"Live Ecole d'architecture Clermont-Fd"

Tout de suite, nous écoutons Dragala Buerisque, une jeune réalisatrice cabroquienne, qui va nous parler de ce beau projet. Bonjour, je suis ravie d'être avec vous. Donc voilà, expliquer notre univers.
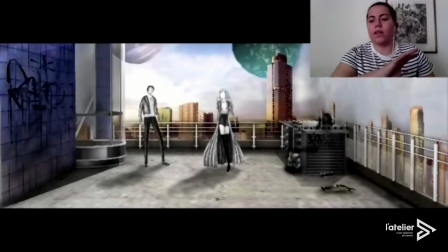Ensuite, on crée un décor pour essayer de projeter cet univers. Donc, c'est des toits industriels, on a la vue en fond, les personnages avec des costumes assez futuristes.
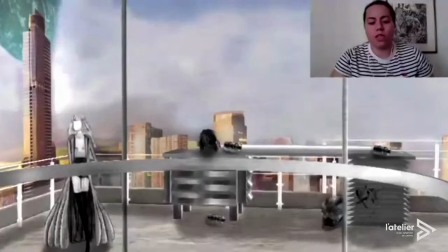[23:43]
On a une capsule temporelle qui permet de voyager à travers la ville.
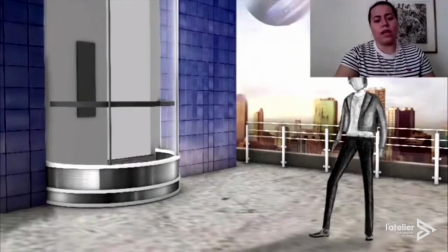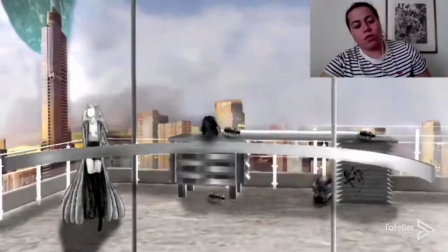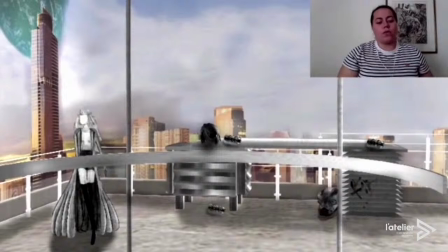[24:01]
Donc on a pu rendre des proches avec la personnage, on peut avoir une vue de l'intérieur, différents plans, ainsi de suite.
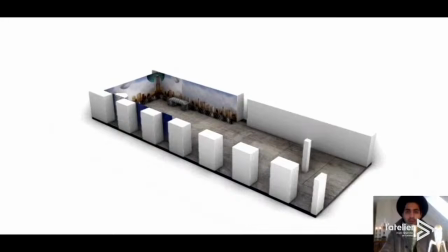[24:16]
Après, on va essayer de comment construire cette découverte, le fond de la ville qu'on vient tendre, le décor, Ali a aussi dans la vidéo, et je vous mettrai. Voici notre projet en 3D réalisé avec le logiciel Rhinocéron. Nous sommes dans une salle de 24 par 9 mètres et la zone d'implantation de ce décor est de 100 mètres carrés,
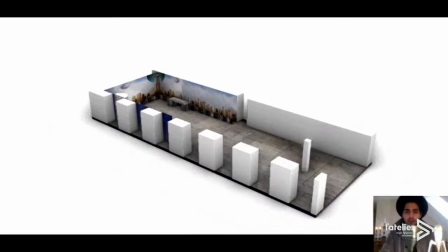[24:29]
soit la moitié de la salle pour laisser de la place aux spectateurs. Voici quelques vues de ce projet.
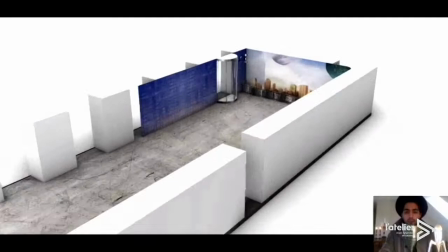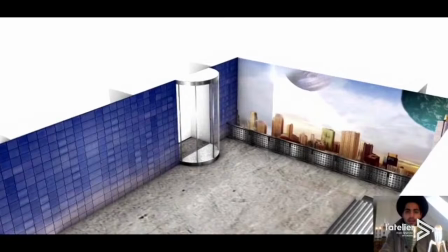Les acteurs et les actrices, en passant cette capsule d'ascenseur, ils entrent sur le plateau. Cet élément de décor est réalisé avec des coffrages contreplaqué en demi-cercle et des tasseaux en bois.
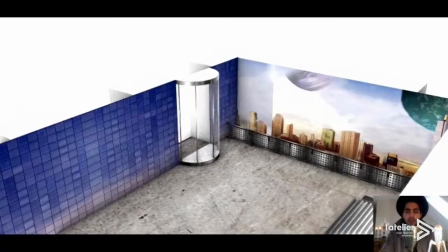[25:02]
Pour donner l'effet de vitre de la capsule, nous utilisons du polycarbonate. Et pour recouvrir les éléments en bois et donner un aspect futuriste,
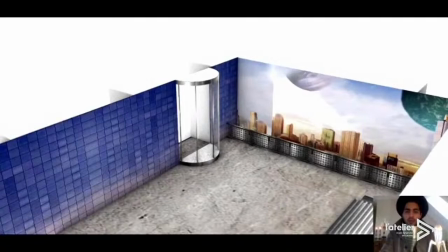[25:18]
on les recouvre avec de la feuille d'aluminium. Voici la voie intérieure.
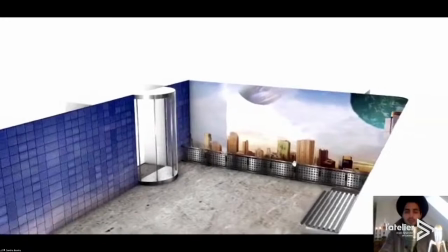[25:25]
Sur les découvertes, on voit la ville de Cabroc.
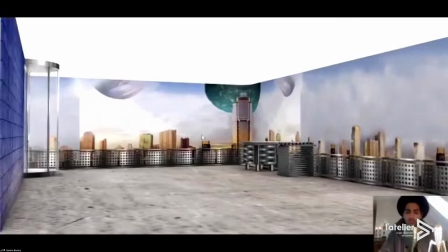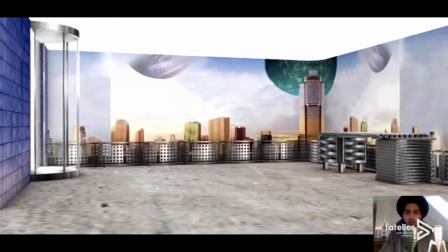Ce décor représente le plus possible un toit d'immeuble que ces jeunes se sont appropriés.
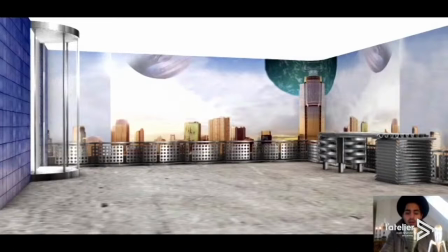[25:48]
Des éléments comme la capsule d'ascenseur et la découverte viennent enrichir
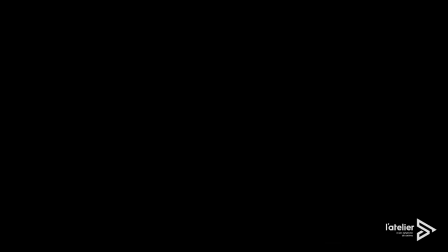[25:55]
l'idée futuriste de l'univers du film.
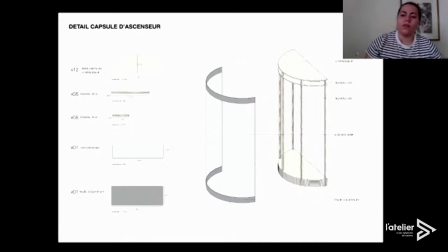Donc ensuite, plus en détail, capsule temporelle, dans les décors, de faire différents et de créer. Petit problème de micro, il faut couper le micro ou de l'ordi ou alors du casque, mais il y a un petit écho qui se passe.
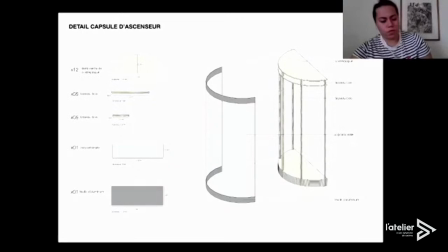[26:16]
Désolé, petit problème technique en termes du son. Vous m'entendez normalement là? Non, toujours pas. Désolé de couper. Il n'y a pas de problème. Débranchez votre casque peut-être. Vous m'entendez là?
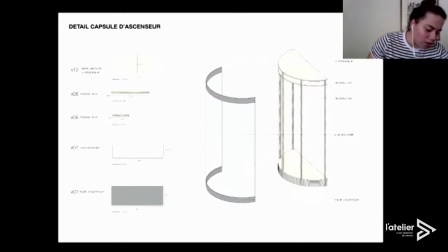[26:36]
Ouais, c'est bon, c'est les aléas du direct, ça arrive. Mais c'est bon, là ça a l'air de marcher, c'est avec le casque qui est débranché. Vous m'entendez mieux quand le casque peut débrancher? Ouais, il me semble. Moi je vais débrancher, ok. Oui. Okay.
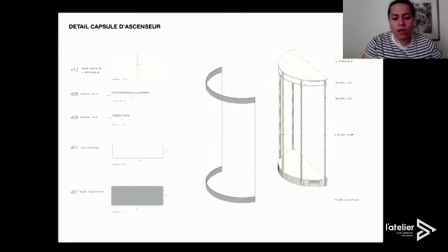Donc pour finir, c'est une capsule temporelle qu'on construit tout en bois et dont on vient donner l'aspect métallique. Donc, au lieu d'avoir une vitre très épaisse, on a du carbonate qui est du plastique qu'on va pouvoir moduler sur le bois et créer une capsule temporelle arrondie. C'est à peu près tout pour notre projet, donc je vais laisser la main à mes camarades. Merci beaucoup et bravo.